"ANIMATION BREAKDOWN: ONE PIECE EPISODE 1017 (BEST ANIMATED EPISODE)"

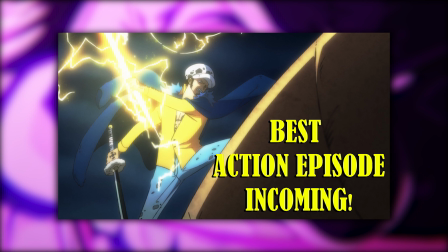(0:13)
this was my thumbnail in the previous anime video and i think this episode just speaks for itself on that the beauty of this episode is animators gathering
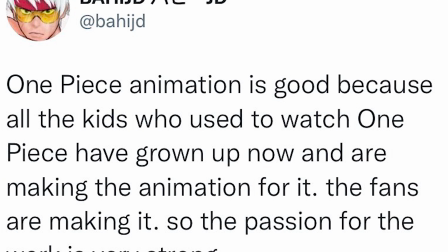(0:22)
from all over the world and one piece fans who used to dream on working on the show creating a group effort which allowed the undisputed action
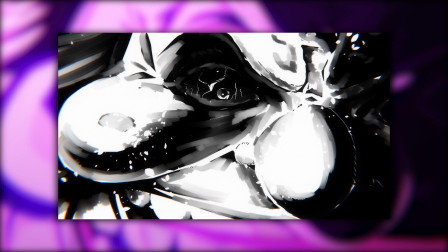(0:31)
masterpiece of one piece to be born episode 1k in 17 is the best animated episode in one piece and one of the greatest episodes i have ever watched i don't even know where to start but this is a dream team putting their all into the episode this episode is without a doubt the
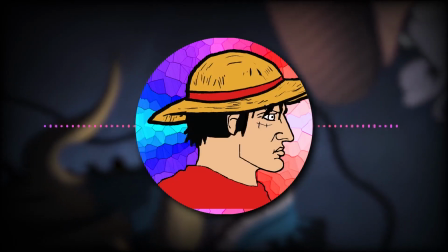(0:45)
episode with the biggest amount of talented people on it yet on the show
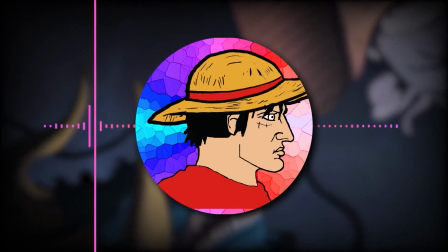(0:50)
and to think it's only one episode apart from 1k and 15 the
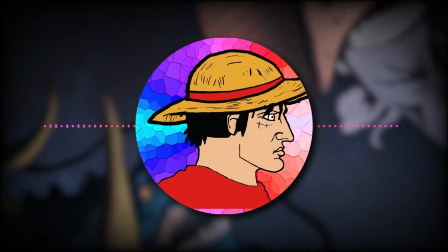(0:54)
one piece anime has far exceeded what a weekly anime has ever managed to
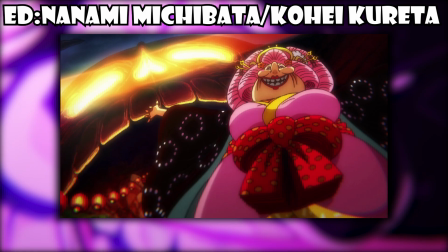(0:59)
deliver the episode director is nanami michibata with the help of co-series director kohei kurito michibata is a relatively new upcoming director she worked on episodes
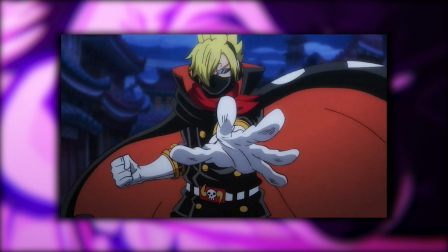(1:09)
like 9 to 5 which was Sanji vs page 1 but she also had some
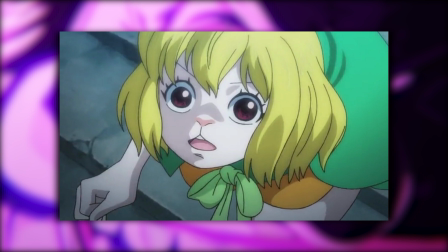(1:14)
average showings like episode 1k and 3 which had some jarring
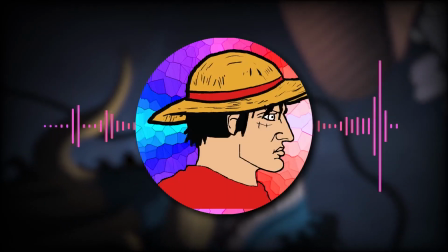(1:19)
transitions so I was definitely interested in her output in this episode and I think she
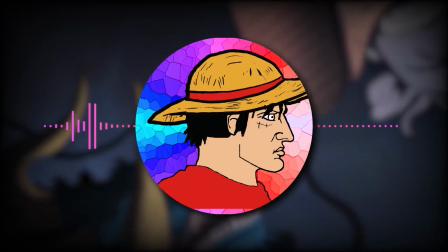(1:24)
delivered with the help of many other talents. One of the main reasons one has had such quality is the mentality of supporting
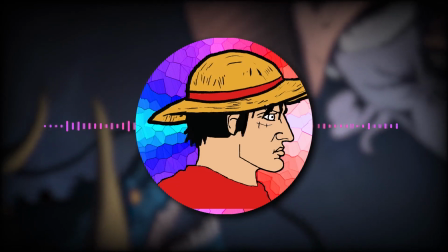(1:31)
young talent and to give them bigger responsibilities to grow even further
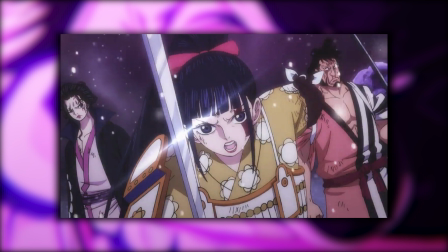(1:36)
which is why you'll find series directors helping on new directors episodes like the main series director Tatsuya Nagamine on 1006.
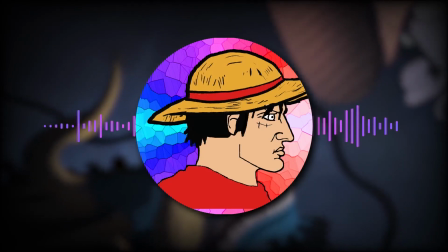(1:45)
On the directorial side this episode is too action-packed to not overshadow
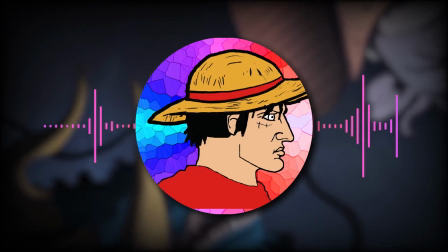(1:50)
that but the essential elements are all on point like the OST choice,
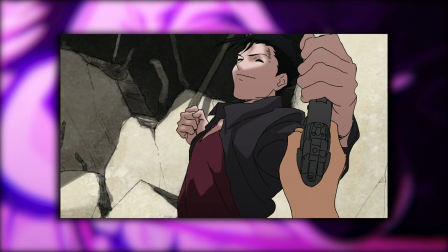(1:56)
the pacing control, the use of colors and compositing etc. One of the main factors of producing good action is a good storyboard. Having so many different people storyboarding various parts could be a risky move. The One Piece anime being this ambitious is exactly why we reach such level of quality.
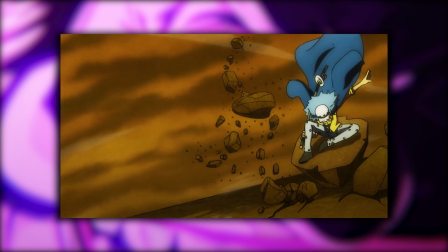(2:14)
The people who contributed on the storyboard are the animator Henry Thurlow who storyboarded like 25% of the entire duration of the episode on the top of delivering minutes of key animation on some of the most complex designs in One Piece.
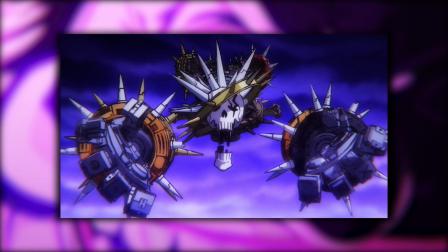(2:30)
He storyboarded the early parts of the episode and his board managed to put the supernova trio in a league of their own.
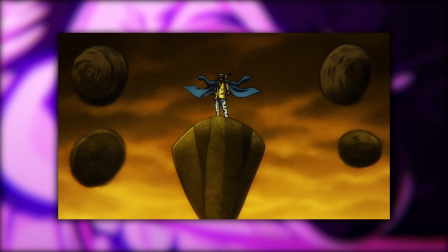(2:37)
Each supernova had their own sequence before attacking Kaido at the same time. I don't remember Kid's power ever looking this menacing before.
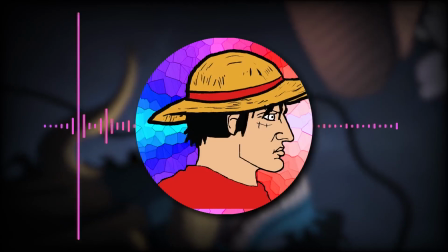(2:44)
Another animator who contributed to the storyboard is Katsumi Ishizuka.
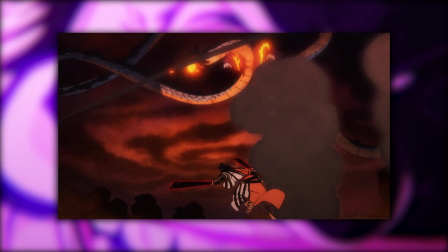(2:49)
Just like in episode 1K and 4, Ishizuka storyboards the last section of the episode. what makes his storyboard stand out other than the dynamic
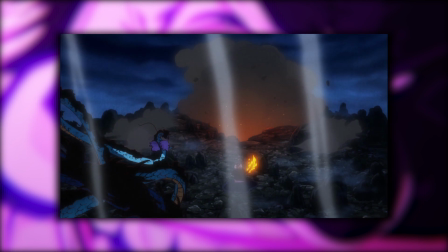(2:57)
action is the scale he gives to the battle you'll often see kairo and big mom looking so high and tiny in the skies which makes them look more terrifying
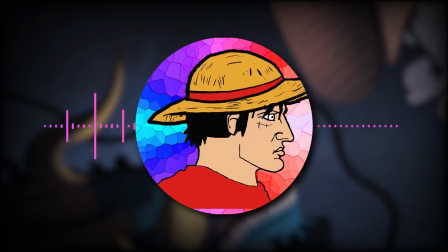(3:06)
because of the destruction they're causing there are two serious directors who also contributed to the storyboard alongside michibata herself i think
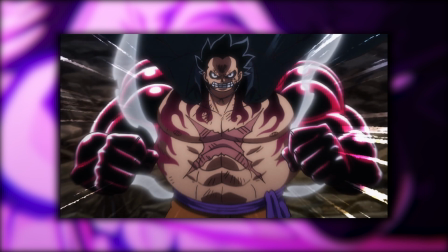(3:15)
there's a very short section that was a bit underwhelming compared to the rest of the episode i still think it's good but it falls a bit flat sometimes.
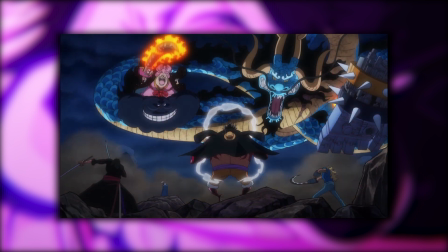(3:24)
For example, the framing of this shot could have been a bit better with a more inspired perspective.
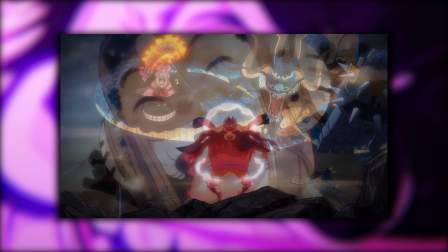(3:30)
But other than that, the board has some creative liberties like the straw hats appearing in front of Luffy during Kaido's dialogue.